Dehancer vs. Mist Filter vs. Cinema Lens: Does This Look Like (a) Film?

The second light source is the TV from the front, lighting up the dark side of the face from time to time. This is not a real TV, but the small rig LED light, which has some nice scene modes.
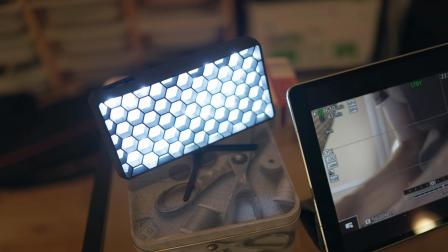I also put the honeycomb grid on it to direct the light more onto the face and not so much on the surroundings.
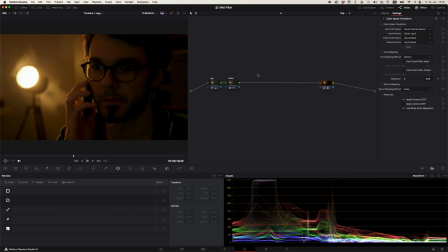I recorded this in C-Log 3, so the original footage looks like this.
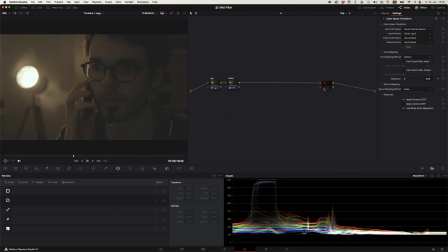Then I used the color space transform node in DaVinci Resolve to convert it to Rec 709.
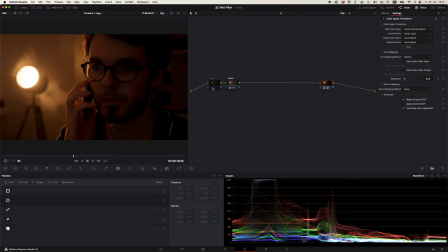And then I did some minor adjustments to the white balance and exposure, and I also applied some noise reduction. When I look at the footage, I think everything is exposed correctly, only the lamp is clipping.
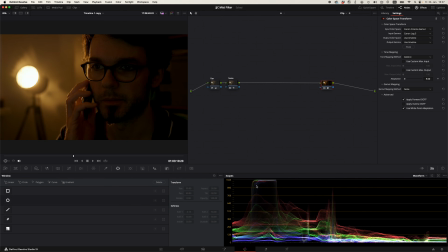I can't really prevent that, but I actually don't mind. However, there's something else I don't like about the image. It doesn't look like a movie at all. It actually looks like I recorded myself in just bad light.
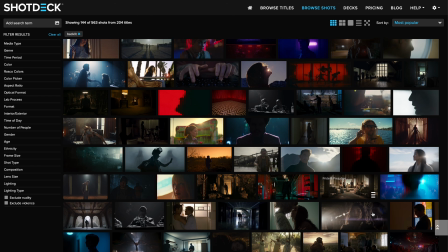So for some inspiration, let's go to shotdeck.com. I've discovered this only recently.
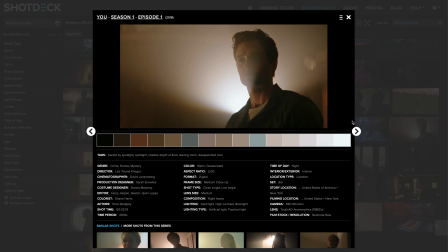It's a resource for single frames from movies that allows you to find ideas for your own projects.
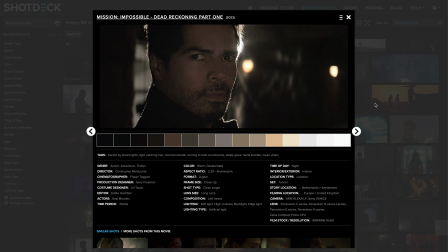And when I look at some similar shots here, then I realize that they look a lot cleaner than mine.
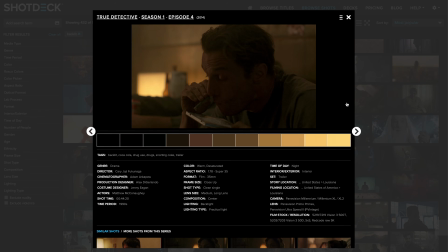I could have shaved, I could have put makeup on,
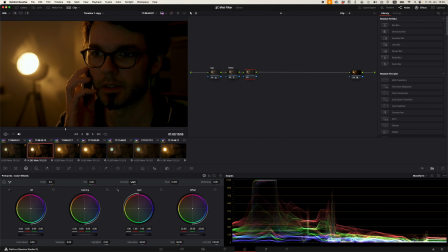but what I will do instead is reduce the contrast and also the gain to make the image darker again. I think this does a lot already. Here's the before and after.
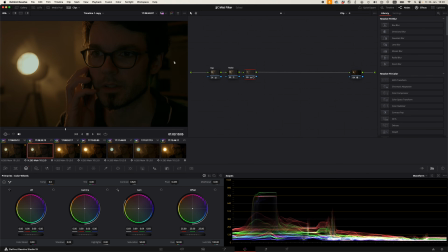However, the right side here is a bit too bright for my taste now. So what I'll do is to add a power window like this
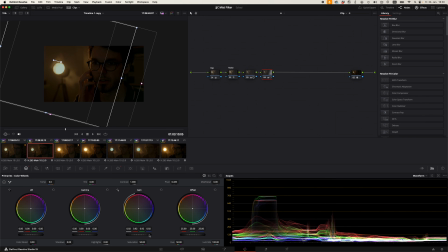and pull down the gain so that we get a bit of this triangle on the face here back. And while we're at it, let's add some more vignette to darken the left edge a bit as well.
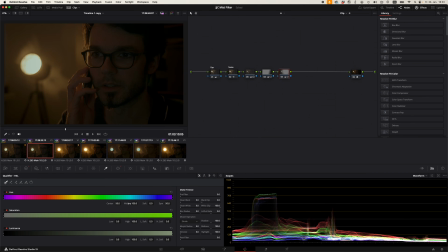So what do you think? I think it's not too bad. As a last thing, we can do some sharpening. We should not overdo this though, because we might end up with this over-sharpened smartphone look. But on the other hand, some more details on the bright parts of the face and the eyes might be nice.
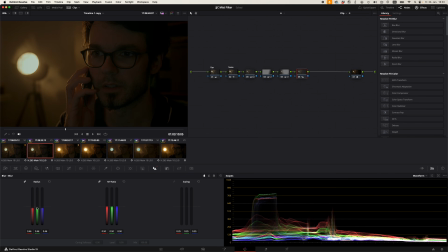So let's do something like this. Now there's still a soft look to the image, but also some crispiness in the face. Okay, this is kind of what I had in mind for this scene. Just in order to make this section complete, I want to apply a LUT to turn this into something completely different.
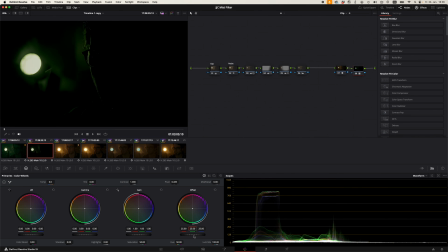So let's pick Matrix here. Still one of my favorite movies.
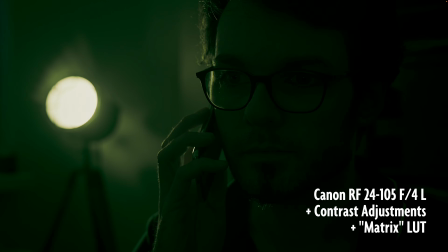That's obviously a lot more stylized now than what we had before. So yeah, I'll deactivate this for now. Because now I want to show you how this would look with a cinema lens. What you saw so far with the Canon 24-105 f4L zoom lens at an aperture of f4, but I recorded the same thing with the Meike 50mm T 2.1 cinema lens.
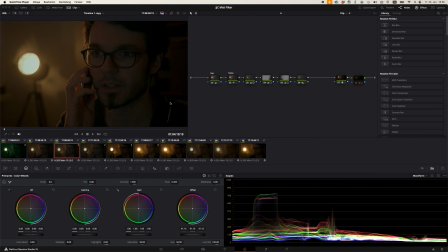Unfortunately, I was not able to get the exact exposure because an aperture of f4 on the Canon doesn't translate directly to t4 on the Meike, so I had to eyeball it a bit. And the footage of the Meike turned out a bit darker.
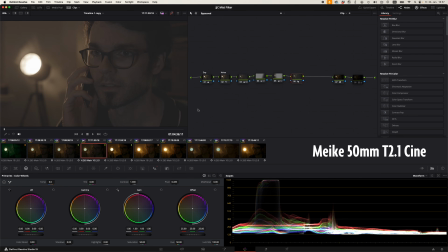But looking at the log footage here, we can also see that the contrast of the Meike is a bit lower. I noticed that on the cheek here, for example, and the Canon lens seems to be a bit sharper,
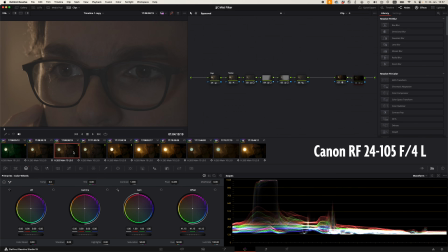which also might be due to the fact that I had autofocus on the eyes while I had to manually focus the Meike lens. So I'm not sure if I could recognize which lens was used if I could see only one of the shots,
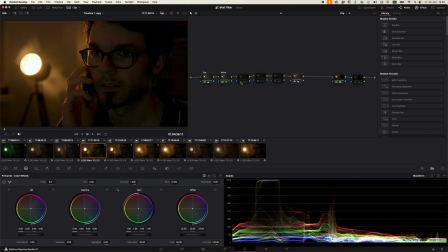but looking at them side by side, I see that the Meike lens tends to produce a lower contrast image right from the start.
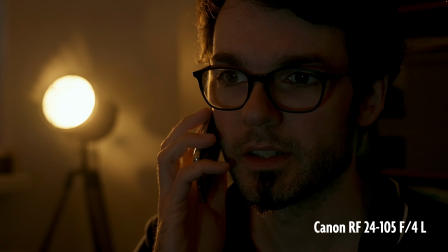And remember, reducing the contrast was actually an important step to make our shot look more cinematic in the beginning.